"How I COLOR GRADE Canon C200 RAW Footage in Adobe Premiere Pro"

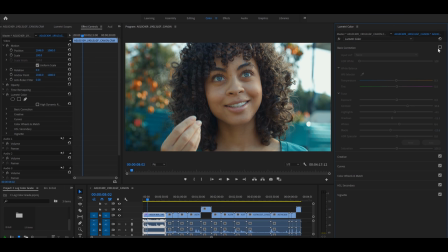(4:16)
Now it starts to look a little flatter, right? So initially when I dropped it, it looked really good, but now when you see it in comparison to the color grade that I did, now it looks flat. Now I'm gonna go ahead and apply it. Now it gives it more of a high contrast, more punchy look. Once again, that's the style that I like.
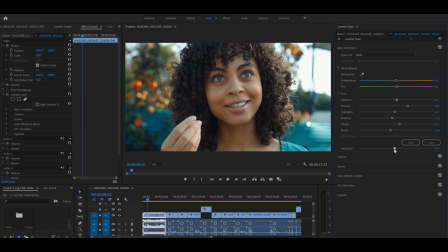(4:31)
Maybe you don't like it. Maybe you want it a little bit more desaturated, so you can turn that down a little bit, which, you know, it's all preference, of course. I am gonna turn the saturation down a little bit to 95%. I do feel it's a little bit overly saturated. See, thing is when you move the contrast and you start making it a little bit more punchy, what happens is the image also starts to add a little bit more color. You get more color back, so just keep that in mind. The next tab that I go is my curves. So if you've ever edited a S-Log footage from Sony, you'll notice that, you know, S-Log, if there is an S curve, to the curve.
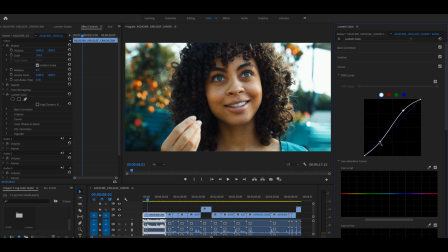(5:06)
So normally they do something like this. And I mean, again, that looks pretty good. I'm looking at this and I can live with that, but I do something a little different. So what I like to do is create these points. Now, if you don't understand what these curves are, so this top area controls the highlights,
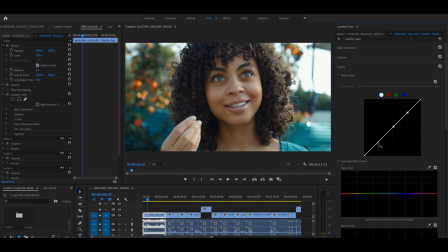(5:21)
this mid area controls the midtones, and this lower area controls the shadows. And what I like to do is create these little points in between the grid. And then there's one that I have right in the middle between, this is more of the shadow area, and I'll explain why I do that.
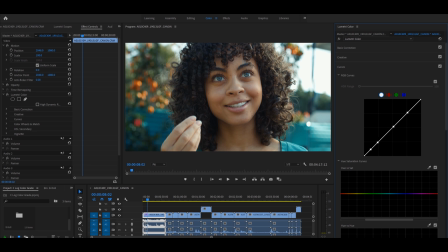(5:36)
So remember the S-Log looked pretty cool. So remember, we want to control the highlights here, and the highlights look pretty good. Maybe just tone it down. Actually, I want to bring it up a little bit, just to here. Everything is just minute changes. Now, once again, I can't stress so much, feel free to experiment, because look what it does. I want you to pay attention to her cheekbone area right here as I move my midtone slider here.
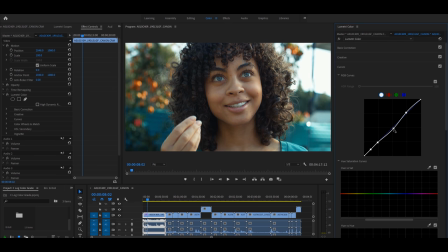(6:02)
So you'll notice it starts getting really like it's almost like a 3D effect. So you'll notice, like, I'm gonna take it away. It makes her cheeks look a bit dull, but then if I bring it up, it has, I don't wanna call it this 3D look, but it has more depth.
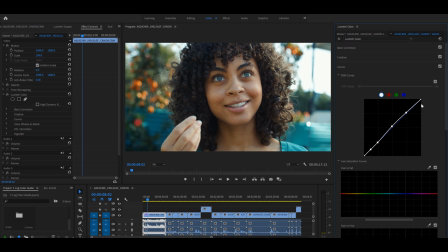(6:17)
So I'm gonna go ahead and turn that off just so you can see. Again, pay attention to this when I turn my curves off. So I'll turn it off. Very, ever so slightly though, it just makes that pop. I might even increase it just a hair, a little bit more. So yeah, I just wanna make that, make the image pop, especially because she's really beautiful and then her eyes just come to life. So now in my shadows, I always like to crush it a little bit. So just bring that down a hair.
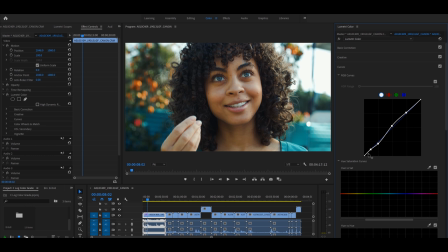(6:41)
There we go. Now remember this last little tab that I kind of have in between. The reason I do this is because a lot of people like to go into the creative tab and add faded film.
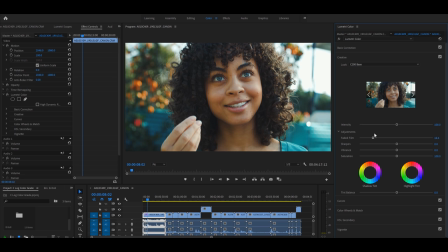(6:52)
Now faded film looks cool. I mean, I kind of showing you right here, I added about 20% and you know, it has a really cool look, but I don't like to do it that way.
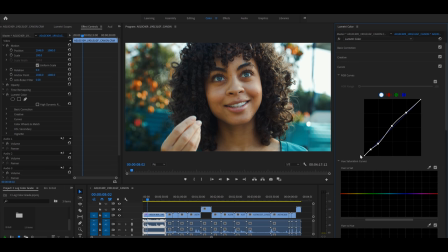(7:00)
What I like to do is I like to do it in my curves. So I lift the shadows up, but I only do it just ever so slightly. So I'll do something like this. To me, that looks a lot more cinematic. Has that more, it's not quite faded, but it brings up the black levels a little bit more. Now, once again, I'm gonna turn the effect off. So I'm gonna go here to my curves and then turn it off.
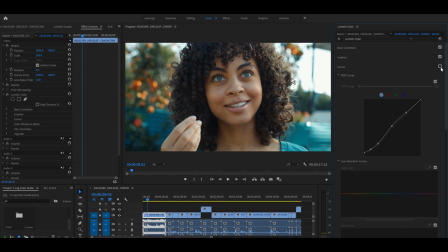(7:20)
Whoa, that's a big difference. So that was just with basic color correction. And then I'm gonna go ahead and turn this back on with the curves. And to me, that looks really, really good. And remember, this is where we started off.
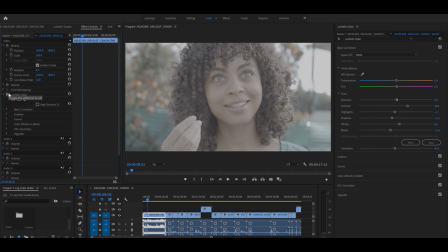(7:33)
I'm gonna take the whole thing off. This is just, you know, plain, desaturated log footage, and then now it looks like this. And it just took a matter of a couple of minutes. And that's kind of basically it. There is only one more thing that I sometimes do.
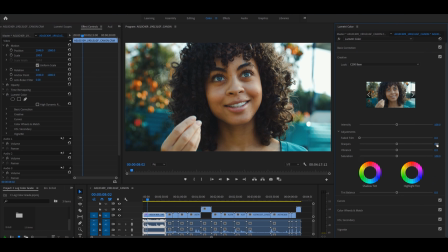(7:47)
So I'll jump into my creative tab, and then I'll add sharpening sometimes. For the most part, I like more of a softer image. I like it to look more like film. But if you do want to add sharpening, I would recommend don't go over 20. So 20 would be the most that I would add in Canon, you know, Canon C200 footage. And then maybe sometimes, again, these are just, it depends on the on how I shot it.
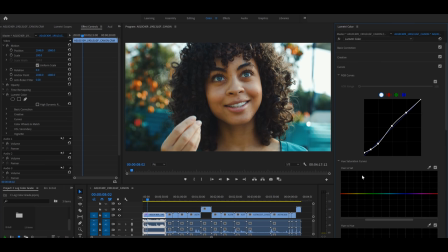(8:11)
I go back into my curves. And if you notice, like in her case, her skin tones look a little too red. It could have been the makeup that she was using. So what I like to do is I go to my hue and saturation curve.
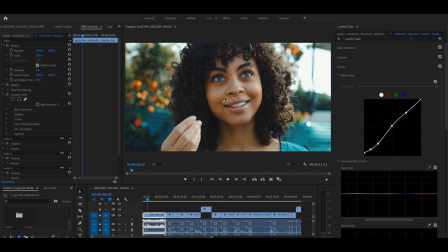(8:21)
I grab the little eyedropper and I'll grab a little, I'll sample an area right around right here where it's a little bit red. And then from there, what I do is I grab this and I pull the reds down just a hair. And look at that, her skin just looks beautiful. I mean, Canon shoots really good footage. I mean, the skin tones always look great, but like I said, this could have just been makeup or a reflection from the building or something like that.
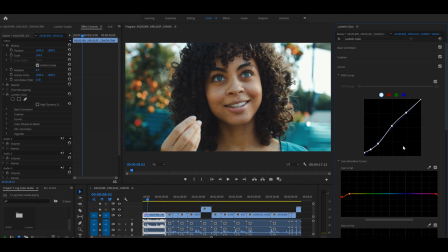(8:45)
It just made her face look a little bit too red, but for me, this looks great. I'm gonna go ahead and just play that footage for you guys.
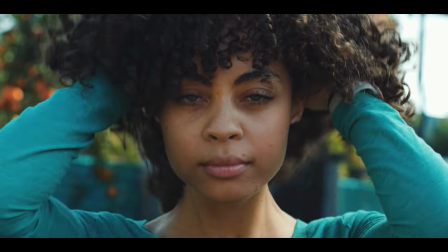(8:51)
Ah, there we go, look at that, love it. And it really looks great. Now, what we're gonna do is take what we've just learned and apply it to a different clip that's actually a product.
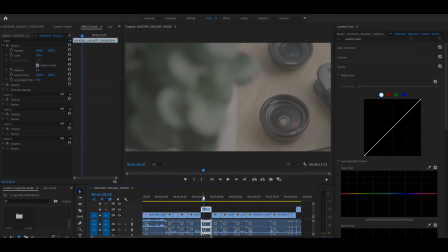(9:02)
So let's go ahead and see what that looks like. So I'm actually working on this as we speak.
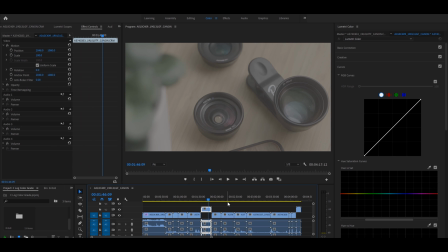(9:08)
This is actually a product I just shot recently and it needs color grading. So we're gonna do it kind of like a real live demo. So once again, we go into the creative tab, apply that C200 base LUT.
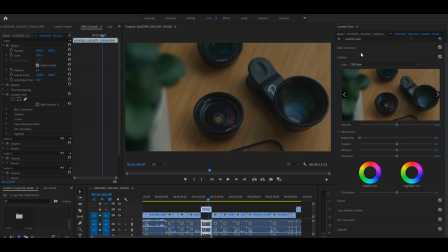(9:18)
I know that I slightly underexposed this a little bit. Again, that's okay. Color temperature looks fine to me.
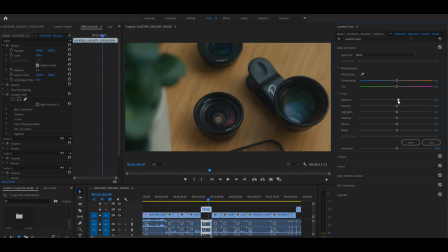(9:24)
Tint looks great. I will expose just a little bit more and look at the difference it makes. Just those little small changes. I don't know if I want to add contrast. I guess I'll add a little bit. I like high contrast images, and just in case you couldn't tell. Highlights look great. Maybe just tone those down. Remember, the basic color correction tab is just what it sounds, very basic minor changes.
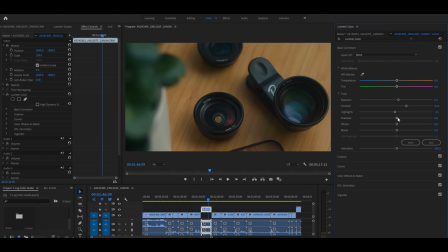(9:45)
So the shadows, actually, because I'm shooting something that's black, I want to leave the shadows alone. Don't want to touch that. And then same thing with the whites and the blacks. I wanna just kind of tone that down, maybe just a hair. But other than that, I think this looks great. But once again, we go into our curves. We apply our little dots here.
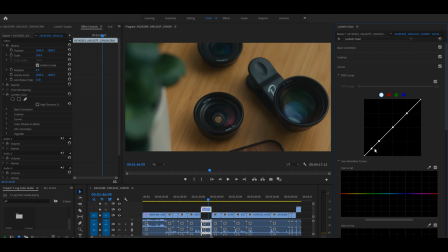(10:01)
This is where the magic happens. in the curves. A lot of people don't use curves because they're afraid. They don't experiment. Feel free to experiment. So I'll show you guys. I'll kind of crank this up and show you what that does. You'll notice on the wood areas how it just makes the wood pop.
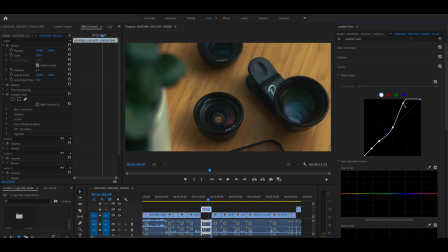(10:18)
So pay attention here to the wood. Look how it just makes it pop as opposed to making it dull. So I want that wood to pop. So in this case, I'm gonna make this a little bit more pronounced in comparison to skin tones. I didn't wanna overdo it because then it's gonna start looking very blotchy. So now let's go into our midtones here.
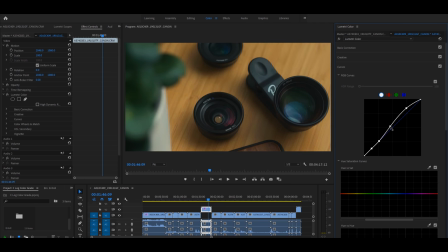(10:35)
And again, I'm just messing around with this. Look at that. As soon as I tweak the midtones up a little bit, everything just comes alive. And that's what you want. You want your image to pop. Shadows, I'm probably gonna tone it down just a hair, very contrast.
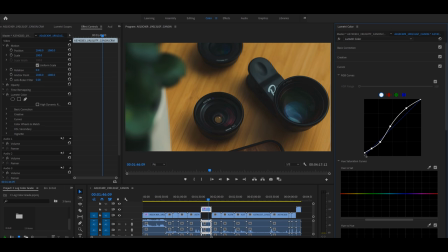(10:49)
Just a little bit more. And then the little trick I did for the faded film, not too much, because this is black, but I mean, I think that looks pretty good. With the exception that I feel it's a little too saturated. Remember, when you start pulling and pushing your image and adding more contrast, as I mentioned earlier, it will bring color back.
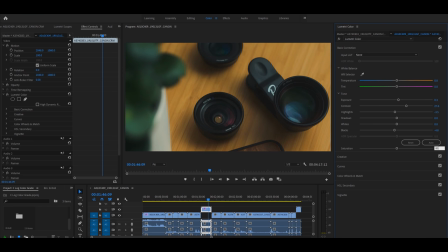(11:07)
So for me, I probably will tone this down maybe to 85. That looks pretty good. And then I do feel that the table just looks a bit too yellow. So we're gonna apply the same hue and saturation technique that I mentioned earlier, is you grab your little eyedropper tool, you kind of sample that, and then just kind of bring this down here, and look at that. That looks more like natural wood as opposed to like this artificial yellow stuff. But other than that, that looks pretty, I mean, I think this looks pretty damn good. So now what you can do, here's a little tip, is once you've created this, you can say, for example, right click, and then save this as a preset. And then when you save this as a preset, you can now apply this to all of your other footage, and you'd be surprised.
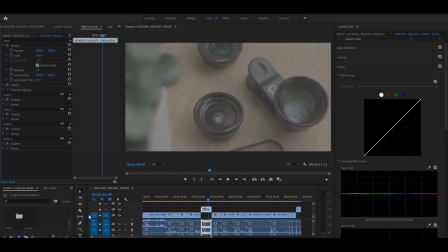(11:47)
So I'll show you really quick, like just deleted that, and then I'm gonna apply this preset. So I'll go to my effects, and then I have my C200 demo preset, and I'll drop that, and then that's what it looks like. It looks great. Now let's take a look at some other footage. Let's say, I'll take a look at right here, where there's a, actually there's a hand right here.
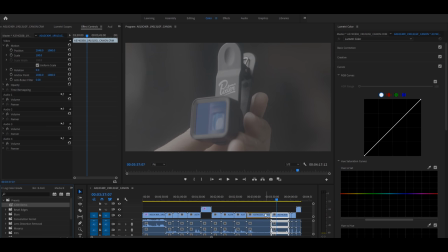(12:04)
I'm gonna go ahead and take my C200 demo footage that I literally just did, and then bam, drop it in there.
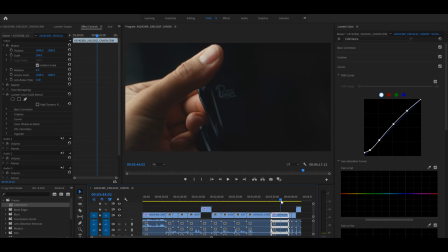(12:10)
Look at that. I mean, that looks really good. Skin tones look great, product looks great. So that's basically how I color grade Canon C-Log footage. I know it was a bit anticlimactic. There wasn't this like magical slider button that you didn't know about. Don't forget to download that base load because it's gonna save you a ton of time. My name is Armando. Thanks again for watching.